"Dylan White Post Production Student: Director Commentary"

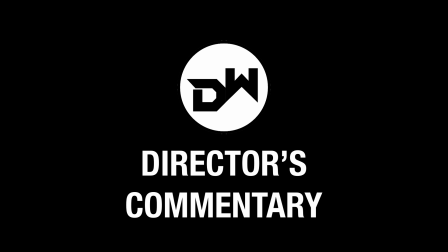0:00 Hello, my name is Dylan White and this is my director's commentary for my 15, 30 and 60 second trailers for Toy Story.
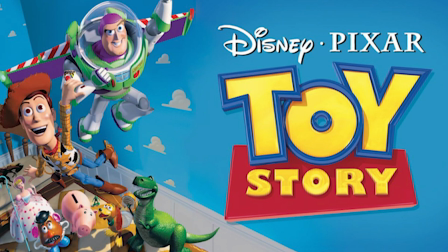0:07 The reason I picked Toy Story is because it's one of my favourite childhood films and it's a film that I've got a lot of connection with, so I knew that I'd get a lot of creative exploitation out of it.
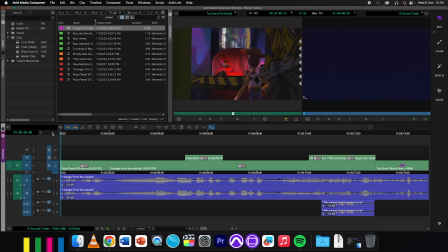0:19 So we'll start with the 15-second trailer, and I wanted to go for a bit of a light-hearted comedy-like trailer, and the setting is here in Pizza Planet.
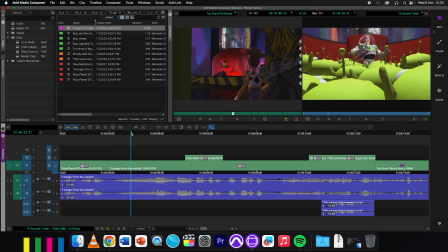0:31 Buzz introduces himself to these aliens who he believes are another species on the planet he is visiting, but as we know, they are just plush toys that are in the claw machine, which is,
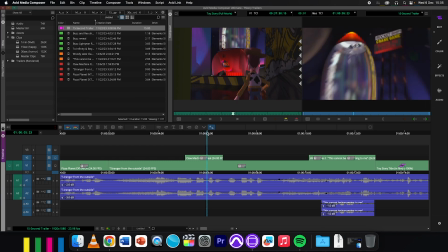0:44 if I click that there, is shown off in this shot here. I've also showcased one of Woody's main personality traits in that he gets frustrated by Buzz's behaviour,
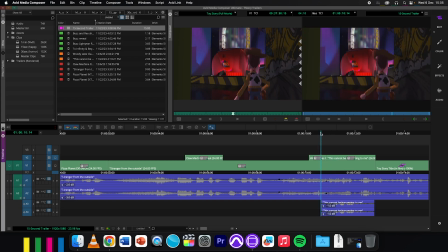0:57 and I have set him in the scene where he's by the claw machine and delivers a dialogue, basically getting frustrated again with what Buzz is doing. I haven't used many effects in this trailer as it's just a simple teaser trailer, but I have used,
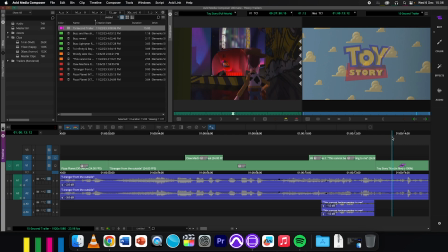1:14 well, this effect I've used in all three trailers for the title sequence, and it's the reverse speed effect. And basically the reason I've done this is because in the film itself, the title is on the screen and then it fades out and kicks off into the movie itself, but I wanted the title to fade in,
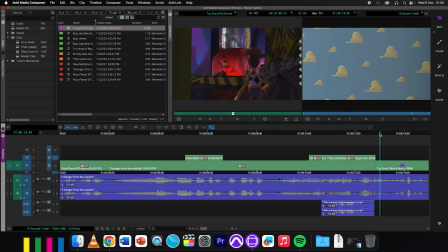1:32 and the easiest way to do this was to just reverse the speed.
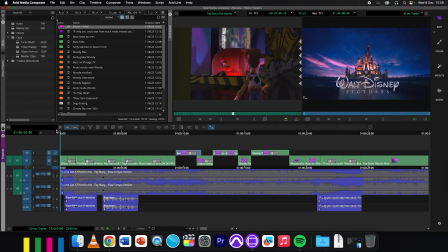1:39 So for the 30-second trailer, I wanted to completely switch up the narrative from the 15-second. 15 seconds was obviously plucky, happy, comedy style, whereas the 30-second is a horror. I've completely switched up the Toy Story genre. And I wanted to do it with a slightly different twist, and that is to completely ignore Sid.
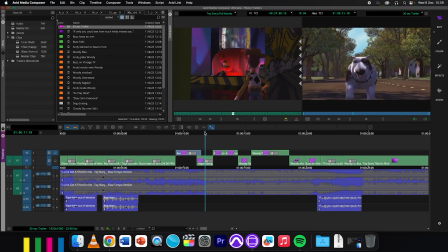1:58 Scud does not count. Now, as we know, a lot of children are quite ruthless with their toys, especially new toys, and in a lot of cases, I've got younger brothers that broke a lot of toys pretty much in the first play, and it's very relatable to not only kids but also parents, so that's what I wanted to kind of play with.
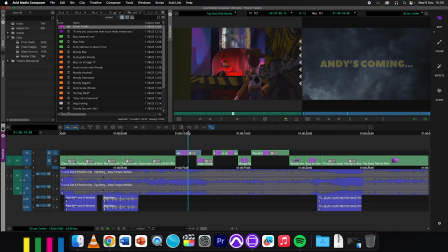2:17 And for this trailer, Andy is in fact our antagonist.
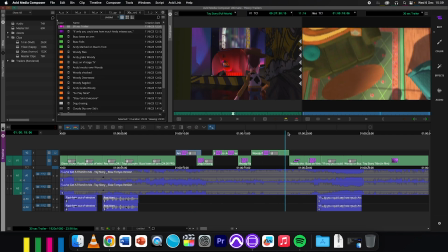2:22 Now, we don't see too much of Andy himself, only in this clip right here, but what I wanted to do is kind of portray Buzz as the long-term toy that
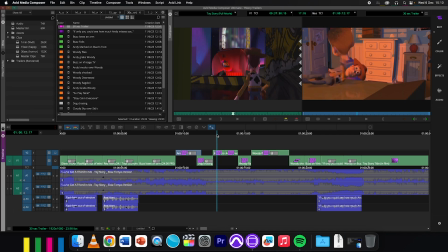2:34 Andy played with, and Woody as the new toy. I've got a lot of clips here of Woody being played with, a lot of, I guess you could say, flashbacks, but Woody is the hero in the story, and that's why we have reaction shots here and only a few clips of Buzz. In this clip here, we've got Buzz that's lost his arm,
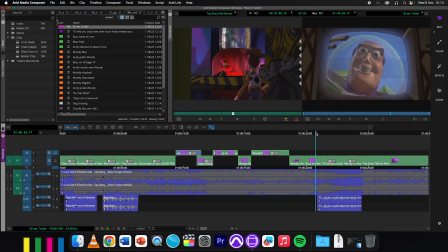2:54 and then we've got a slowed down shot of Buzz on the TV to kind of represent that he is the old toy that's no longer with us because he's been broken by Andy. I've used quite a few more effects in this trailer.
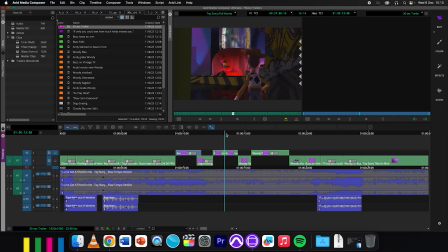3:06 For example, in a lot of these clips in the middle of the trailer, I've used the superimpose effect, and with the keyframing ability,
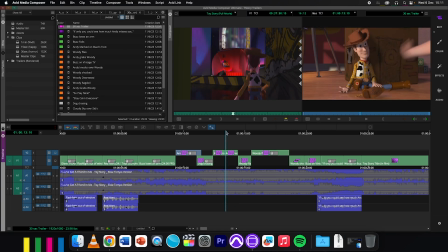3:14 I have been able to change the opacity to kind of fade in and out with black to kind of punctuate on these clips being flashbacks, you could say. I've also slowed down quite a few of the clips, for example, Woody's shot here and then Buzz on the TV,
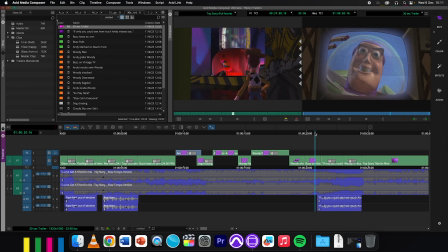3:28 to give that more mysterious effect, especially with Buzz's face on the TV. With the slowed down rays on the TV, it looks a bit scarier. And in the final clip here, I've used the Loom Arrange tool in the colour effect and keyframed it the B point down
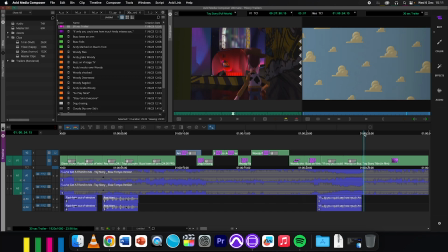3:44 to go from the light cloud wallpaper down to just darkening the title right out.
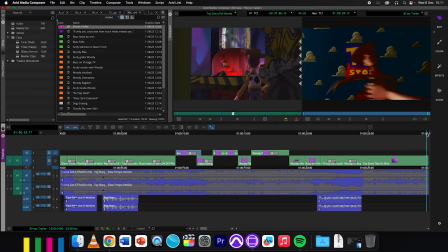3:51 And Woody's face here in the last few frames is actually intentional. I wanted to create a tame jump scare, and it also presents Woody in his lifeless form in the grips of Andy.